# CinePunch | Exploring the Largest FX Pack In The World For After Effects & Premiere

Hey, what's going on, Internet? In this video, we're going to be looking at the largest asset pack for filmmakers, video editors, motion graphic artists, VFX artists, and this pack has over 8,000 assets, and we're going to be looking at it in this video.
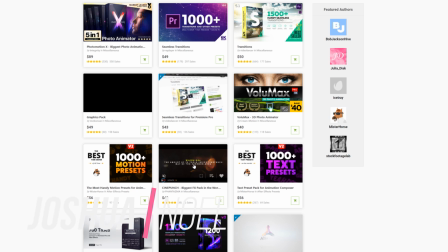So I hope everyone's having a great day today. My name is Josh Noel, and I'm from Sunduck Films. So I was scouring through VideoHive, and I came across one product called CinePunch, which has over 8,000 assets. and I was genuinely curious about how there's 8,000 assets in this pack, so I went ahead and downloaded it with that YouTube money. And what's crazy about this pack is that there's 8,000 assets for $48. And if you do the math, that's like around a half of a penny per asset. You can't even buy one asset because we don't have the currency for it.
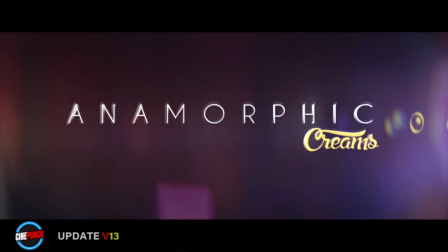And the pack ranges from lens flares, distortions, haze, fog, color correction, sound effects, and so much more. And we'll go through that in this video. And if you want to learn more about Sydney Punch at any time, You can go ahead and check our links in the video description.
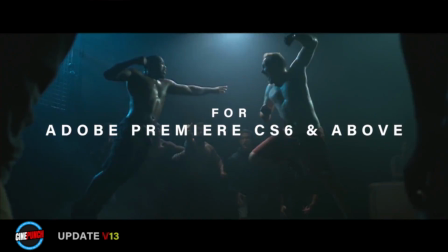It'll take you right over to CinePunch where you can view all of the assets and all the packs inside of these assets, which is really awesome because there's just so much. We're not going to be able to go through everything in this video. So go ahead and jump into the first assets.
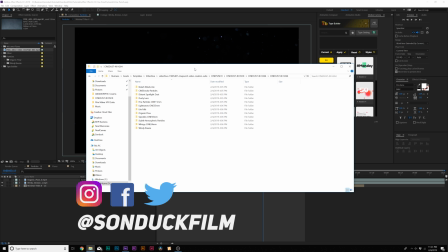So first off, we'll take a look at one of my favorite elements, which is particles, which is great for motion graphics and also compositing onto video as well.
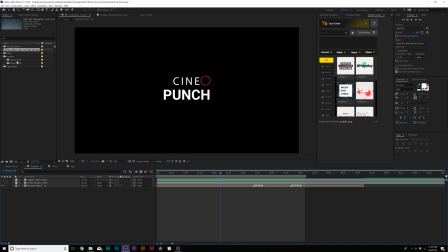But for example, here's just a simple title animation. And if I go ahead and throw in some particles, I could bring it into our timeline. And we're gonna want to scale these down because these are 4k assets and some of these assets are even 8k Change the blend mode to
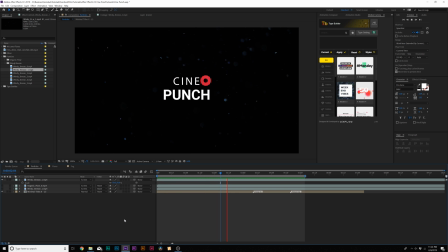screen and this is great for title motion graphics And it's just so nice to have all these particle assets in here And let's say I'm working with video
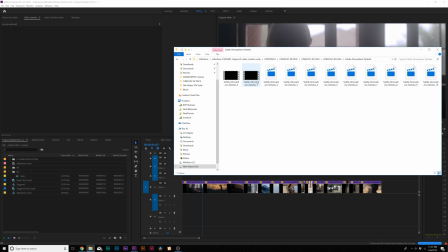and I want something just very subtle We have a category just for set subtle atmosphere particles I can preview one just by bringing it up and if I like it,
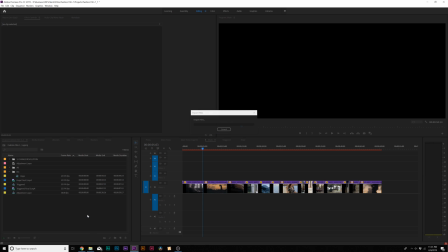I can bring it into our premiere project and Then I can bring on top of my footage and
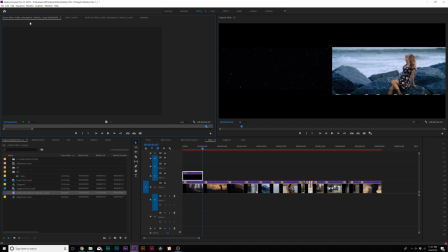and shorten that up and double click it and of course we can scale this down so this fits our
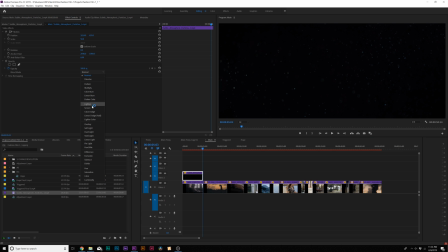video and then go to the blend mode just like we did in after effects and set it to screen and if we need to
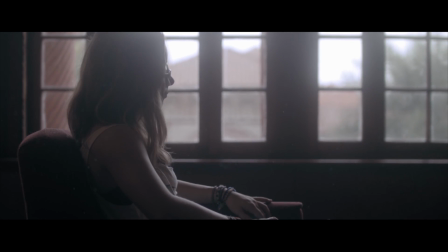we can always lower the opacity on this so it blends look better together and that looks pretty cool and next up we'll take a look at lens flares
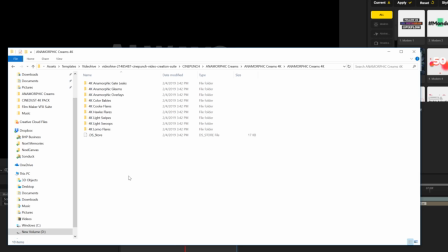and i just downloaded a few of these anamorphic lens flares and what's cool about these lens flares they're shot on real anamorphic lenses so you
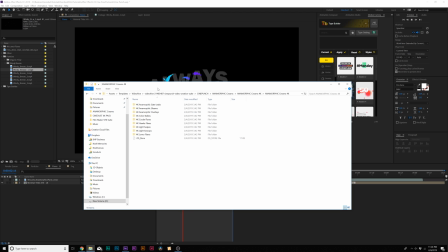take a look here there's cook lens flares there's lomo lens flares and hawk lens flares and hawk and cook lenses have been used on a variety of different feature films, which is really cool.
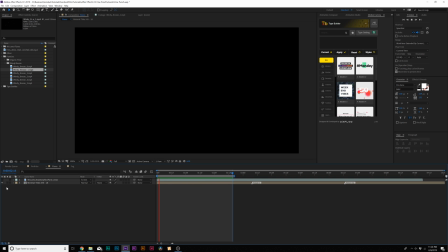So here's just a simple composition with no lens flare in here. And we just quickly add a low-mo lens flare to this composition. And now for lens flare, it adds a lot of extra detail to our title. And it's just a nice way to add lens flares to motion graphics.
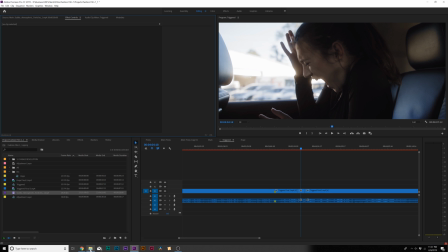So now I have a clip here in Premiere that could use a lens flare because the background's kind of hot. Perhaps I'll go in here and grab a gleam. And there's so many different lens flares in here that you're going to have to check out. And then I can bring this lens flare right into here.
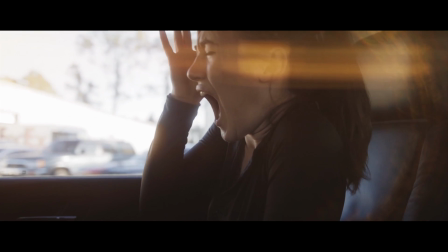We'll change the blend mode to screen. And now it looks like there's an actual lens flare in the scene as if we shot it in camera.
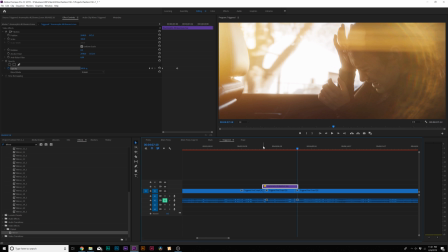So that's just one of the uses for using lens flare. So using motion graphics and also with footage.
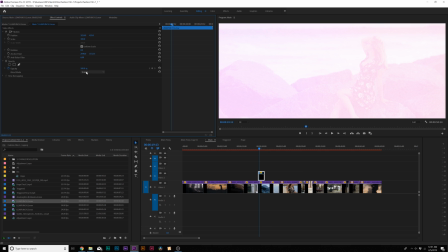There's also a handful of light leaks that work very nicely. So essentially you can use it as like a transition or just as a nice overlay.
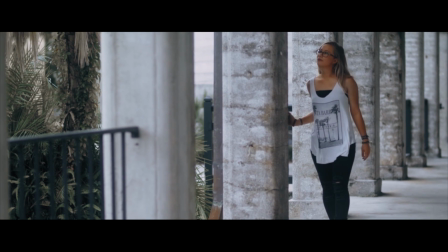We can use this here as just a quick transition. And as you see it blends these two clips very nicely together.
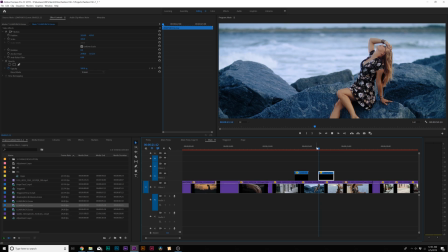And with this light leak pack there's a handful of these that look very nice and you can use it in a variety of different ways.